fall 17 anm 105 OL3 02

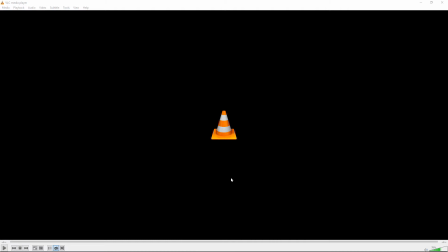First up is Stephanie.
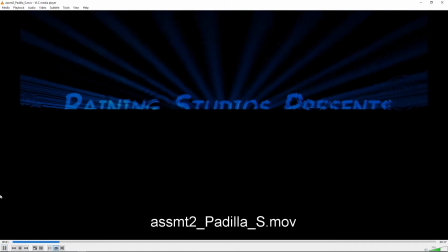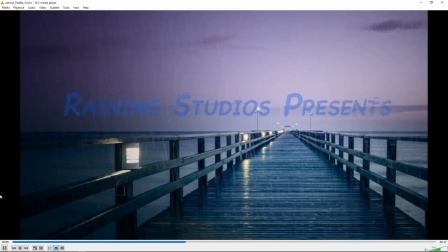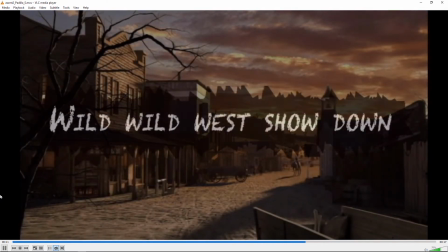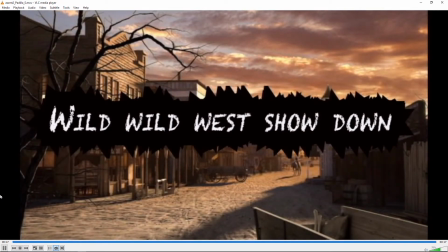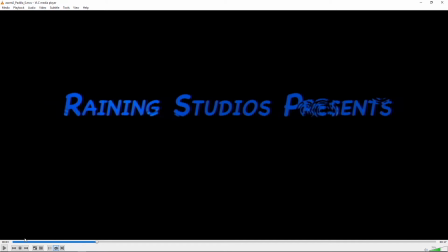Okay. I think I mentioned this in the comments. Let's take the sound off. The You've got, raining studios.
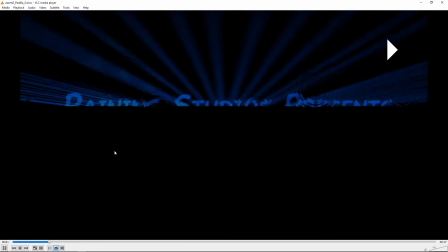The kind of God rays don't necessarily. It's an interesting effects, but they don't necessarily relate to the water drips. And I found the combination just sort of odd, where they were both at the same time.
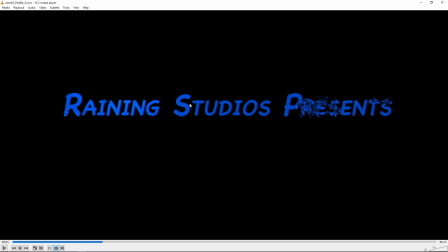So I'm thinking if you want to keep the rays, maybe have the rays finish first and then start the ripple effect afterwards.
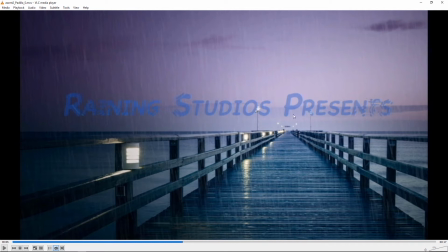And the other idea I had was, what if, might take a different image or a different kind of view of this image, but what if if the dock was a little more horizontally oriented,
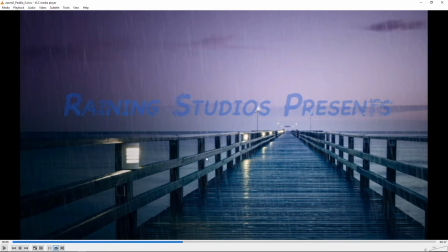which, like I said, would take a different image, and then you had the text going along the dock. That might be interesting because it's like the rain's hitting the dock and making the ripples. Anyways, it's just an idea. But I thought the rain effect works really well.
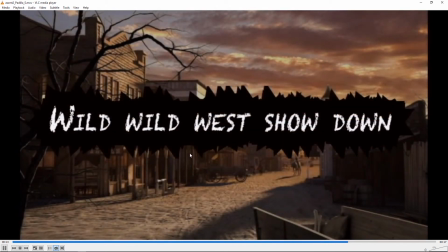The burn-in's nice, and your background image choice is good. And yeah, I mean, I think this works well.
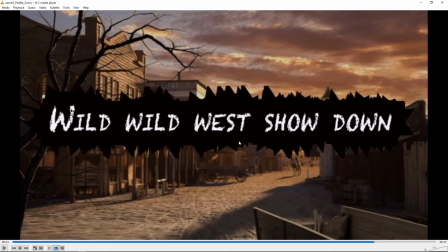You could have done something with some more movement or changes here, which could, something to think about. You could involve some smoke or dust or something like that, just to get it to be a little bit more alive.
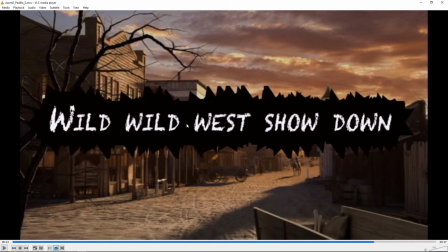Or maybe kind of punch out these black shapes a little bit at a time and break them up. But it works okay as it is. I think it could just be a little bit more dynamic. But overall, good job.
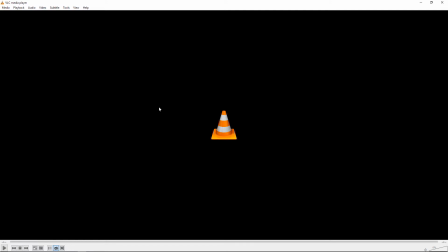Next up is Jasmine.
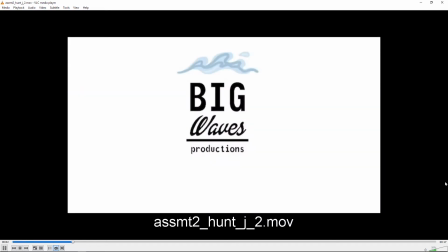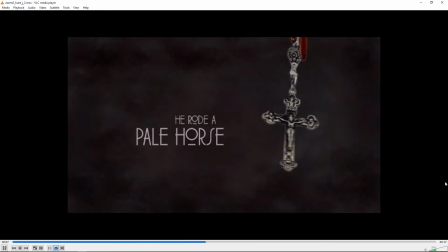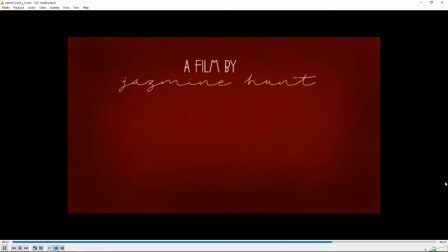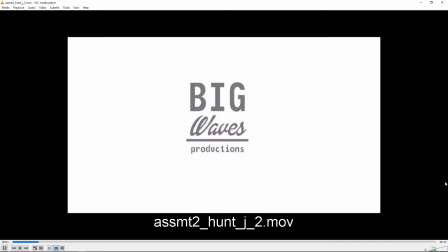So I think the big waves is pretty strong. If you wanted to, draw a series of these and have them animated and then kind of freeze in that position, that would be kind of cool.
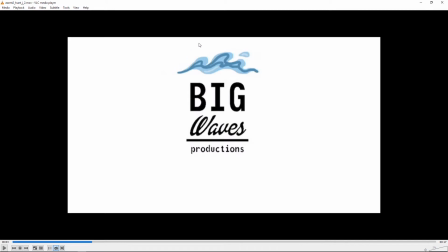Um, you could probably do like a, I don't know, 6 to 10 frame cycle of animation. Um, just where the squiggles change a little bit each frame and then come back to this position by the end.
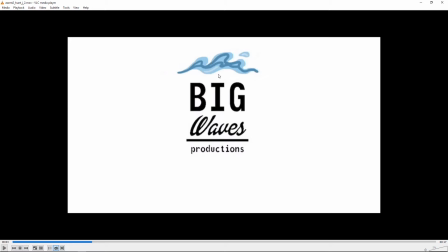With the waves kind of moving in this direction, might be neat if you wanted to do that. But I think it works strong without it.
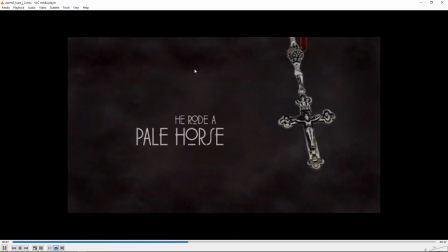It's just that there isn't any movement on it. It might be nice to have some movement. And we had some correspondence about this already.
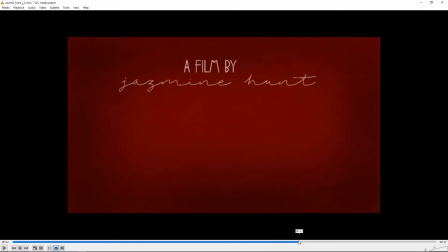I think the blood drips are working well now, but that the rosary rotation needs improvement.
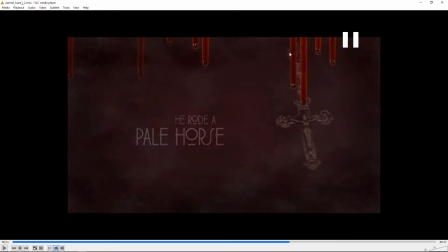Where it's pivoting from maybe around this point right now, and I think the pivot needs to be much, much, much higher.
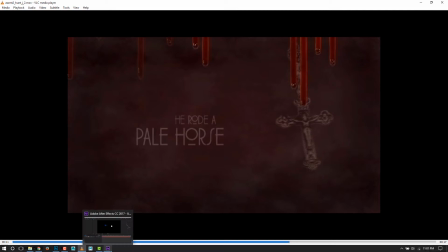Just a quick in After Effects.
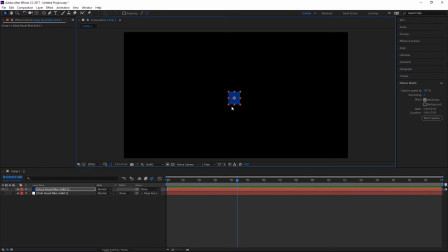Just gonna hide this for a moment. If you've got an object, just pretend this is the rosary thing or something, and you can use this pan behind tool and take the pivot point and move it, to wherever you want.
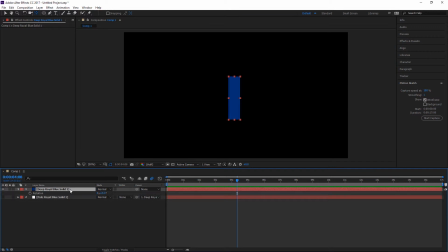Even up above off screen there, and then I'll select this and hit R for rotate, and then should rotate around.